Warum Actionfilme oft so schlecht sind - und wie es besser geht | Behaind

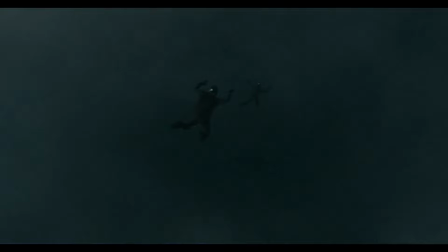[8:19]
Das waren jetzt sogar 18 Sekunden ohne einen einzigen Schnitt. Es geht also auch anders.
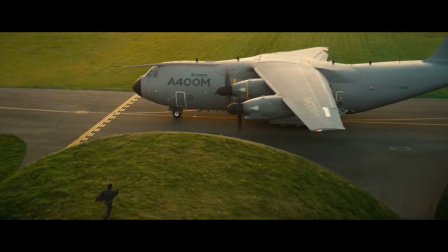[8:24]
Mission Impossible ist auch deshalb ein gutes Beispiel, weil hier eher selten die Fäuste zum Einsatz kommen. Selbst Waffen werden kaum abgefeuert.
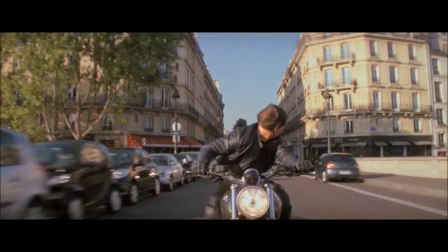[8:30]
Die Reihe ist bekannt für ihre aufwendigen Stunts an Häuserfassaden, mit Flugzeugen und besonders gerne in Fahrzeugen.
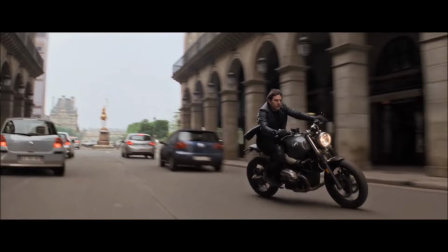[8:42]
Das hier ist eine Verfolgungsjagd aus dem letzten Teil, die in atemberaubendem Tempo durch die Pariser Innenstadt führt.
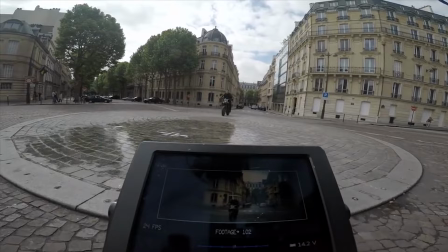[8:47]
Und die ist schon allein deshalb ein echter Hingucker, weil man jederzeit erkennt, was da eigentlich passiert.
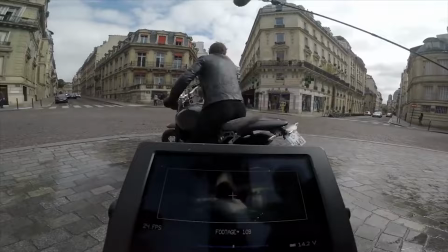[8:52]
Damit das funktioniert, muss man aber penibel auf etwas achten, was man im Fachjargon Szenengeografie nennt.
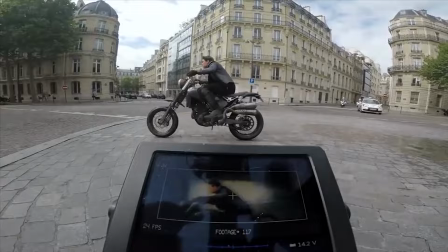[8:58]
Damit der Zuschauer nicht den Überblick in schnellen Szenenabfolge verliert, muss man ihm immer wieder Anhaltspunkte geben, wo sich die Protagonisten befinden, wo sie hinwollen oder wer sie verfolgt.
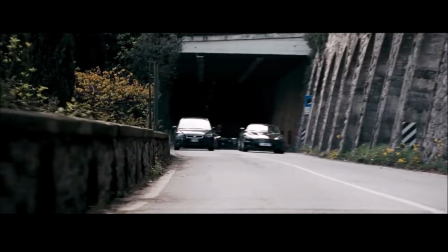[9:06]
Der James-Bond-Streifen Ein-Quantum-Trost gilt als Paradebeispiel dafür, wie man es nicht macht. In dieser Sequenz ist mit dem bloßen Auge gekommen zu erkennen, wo sich Bond genau befindet.
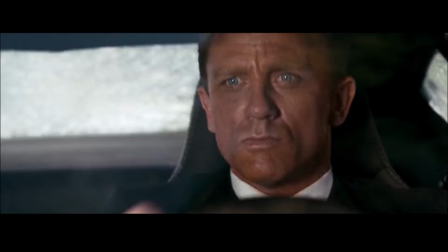[9:15]
Hier wirkt es sogar so, als würde er direkt in einen Laster krachen, weil man nicht bemerkt, dass er in der Millisekunde davor noch schnell abgebogen ist.
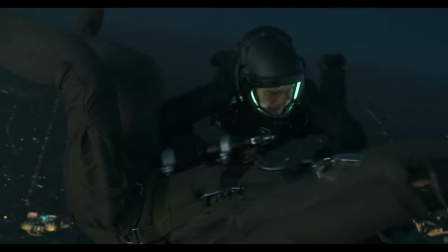[9:23]
Aber, und ja, damit haben wir endlich auch mal ein positives Beispiel.
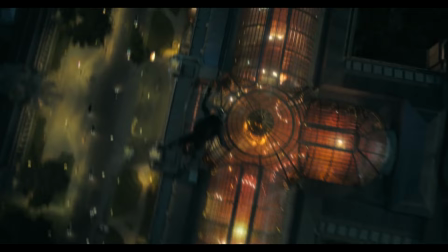[9:26]
Mission Impossible Fallout verliert selbst in haarsträubendsten Situationen wie hier, kilometerhoch in der Luft, nie den Überblick. Wer da im Kino sitzt, ist nicht verwirrt, sondern begeistert.
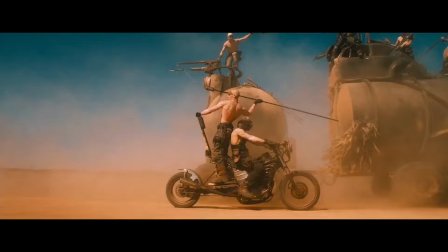[9:40]
Der großartige Mad Max Fury Road behilft sich noch mit einer anderen Technik. Obwohl hier ständig der Bildschirm förmlich zu explodieren droht, verliert man als Zuschauer nie die Übersicht.
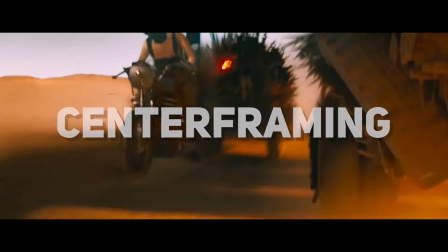[9:48]
Dank eines Tricks, dem sogenannten Centerframing.
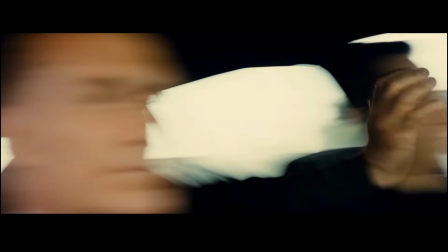[9:53]
Schnelle Bildabfolgen zwingen das menschliche Auge, den Bildschirm immer wieder nach relevanten Informationen abzusuchen und ans Gehirn weiterzuleiten.
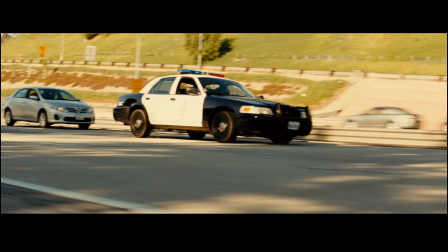[9:59]
Wechseln die Bilder schneller, als der Prozess verarbeitet werden kann, fühlen wir uns schnell orientierungslos und das, was wir sehen, wirkt eher verwirrend als spektakulär.
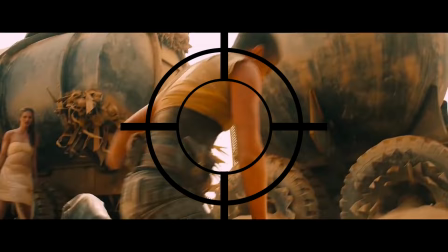[10:07]
Mit dem Center-Framing versucht man das zu umgehen, indem man den wesentlichen Bildabschnitt, in dem Fall also die Action, immer um die Mitte des Bildes anordnet. Legt man wie hier mal ein Fadenkreuz über das Bild, wird schnell klar, was gemeint ist.
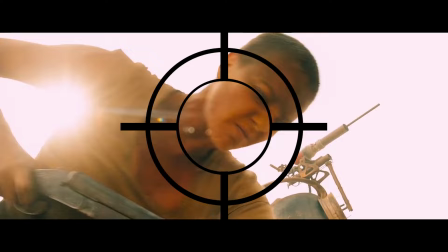[10:19]
Egal wie schnell das Geschehen abläuft, das Auge der Zuschauer muss so nie nach den Darstellern, Gegenständen oder anderen Elementen suchen.
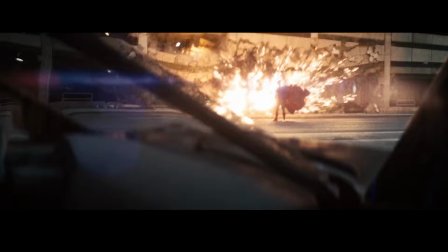[10:26]
Und natürlich gibt es dazu auch wieder das passende Gegenbeispiel. Denn obwohl sich an diese Regel der überwiegende Teil der Regisseure zu halten versucht,
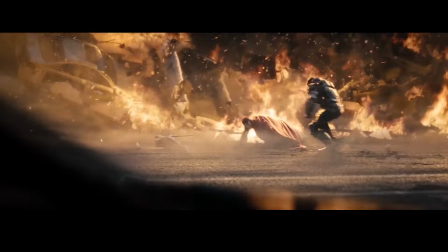[10:33]
werden viele schnell fahrlässig oder zerstören die Grundordnung des Bildes doch letztlich wieder mit einem schnellen Kameraschwenk.
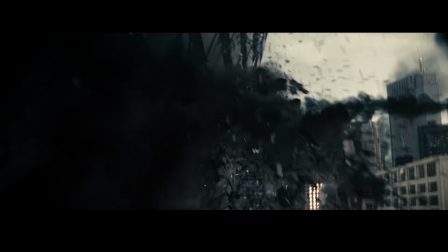[10:43]
Man of Steel versucht zum Beispiel verzweifelt die Protagonisten irgendwie im Bildzentrum zu halten,
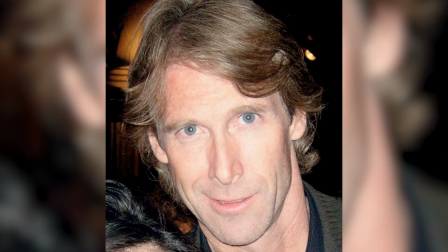[10:48]
bis dann wieder irgendwer durch ein Gebäude geboxt wird und keiner mehr weiß, wo hinten und vorne ist.
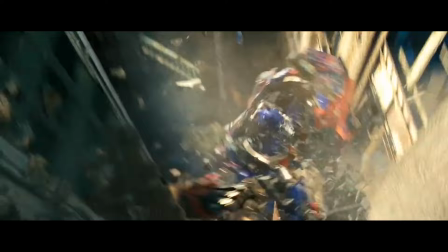[10:53]
Und angefangen hat vieles davon mit ihm hier. Das ist Michael Bay.
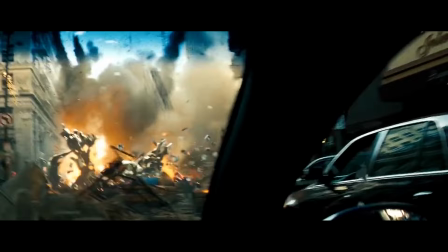[10:57]
Den kennt ihr höchstwahrscheinlich als Regisseur der Transformers-Filme, also eine Reihe, die irgendwann dafür berüchtigt wurde, dass man von ihr förmlich erschlagen wurde.
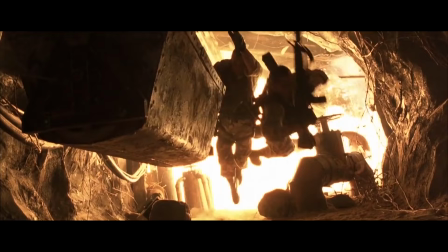[11:07]
Dabei war Transformers nur der bisherige Höhepunkt in Bays Karriere. Von Bad Boys über The Rock oder Armageddon, Bay war nie ein Mann der leisen Töne.
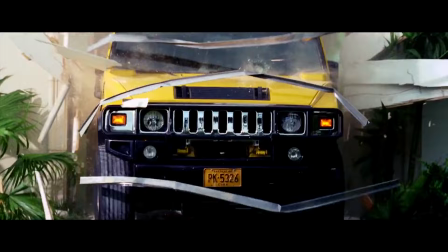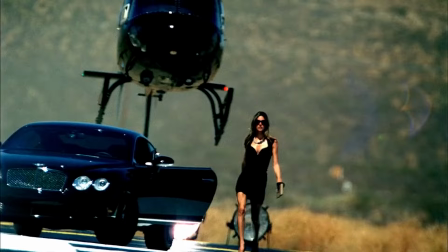[11:21]
Um mal zu verdeutlichen, wie sehr sich Bay's Stil in unseren Köpfen festgesetzt hat, habe ich eine kleine Quizfrage.
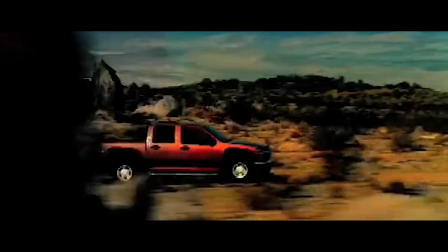[11:26]
Aus welchem Film von Michael Bay stammen diese Szenen? Oder diese? Ha, verarscht, ist gar kein Film, sondern Werbung.
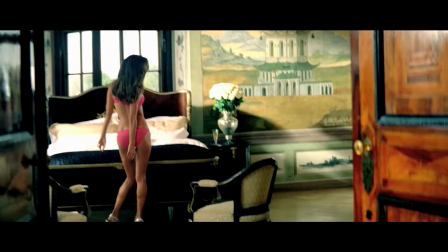[11:33]
Bay war lange vor seinen Engagements als Filmschaffender bereits ein großer Name in der Werbeindustrie, galt dort sogar als Wunderkind.
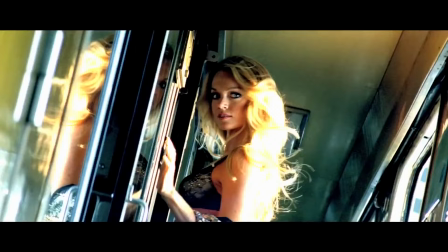[11:40]
Auch weil Michael Bay die Prinzipien der Branche verstand wie kaum ein Zweiter.
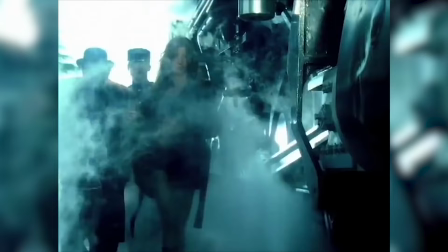[11:43]
Michael Bay hat sein Handwerk in einem Industriezweig gelernt, dem es egal ist, ob Dinge eine zweite Ebene haben. Oder Tiefe. Oder Charakter. In Bays Filmen dient die Kamera nicht der Narrative. Sie ist einzig und allein dafür da, schöne Dinge noch schöner aussehen zu lassen.
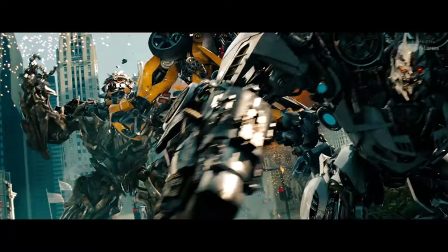[11:59]
Und irgendwie weiß Bay ja auch, dass er sein Publikum mit zwei Stunden Vollangriff auf die Netzhaut völlig überrollt.
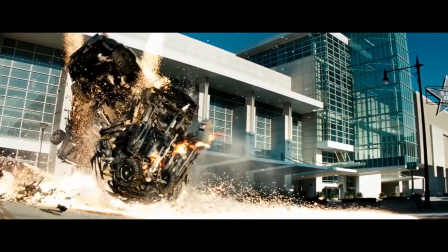[12:05]
Und deshalb baut er die Bremse in fast jede Actionsequenz gleich serienmäßig mit ein. Hier, so sieht nahezu jeder seiner großen Action-Momente aus.
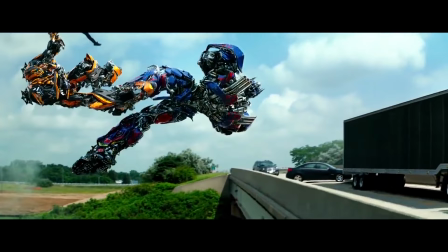[12:12]
Zeitlupen, mehr Zeitlupen und noch mehr Zeitlupen.
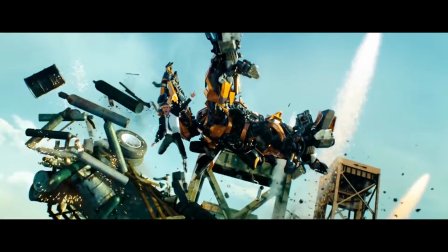[12:19]
Würde man die Transformers-Filme in normaler Geschwindigkeit abspielen, wären einige davon womöglich nach 50 Minuten wieder vorbei.
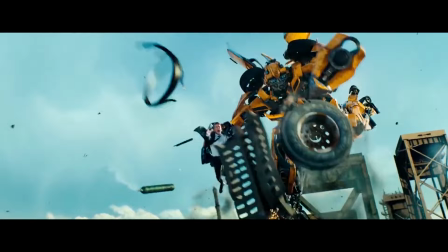[12:26]
Aber anders geht's ja kaum.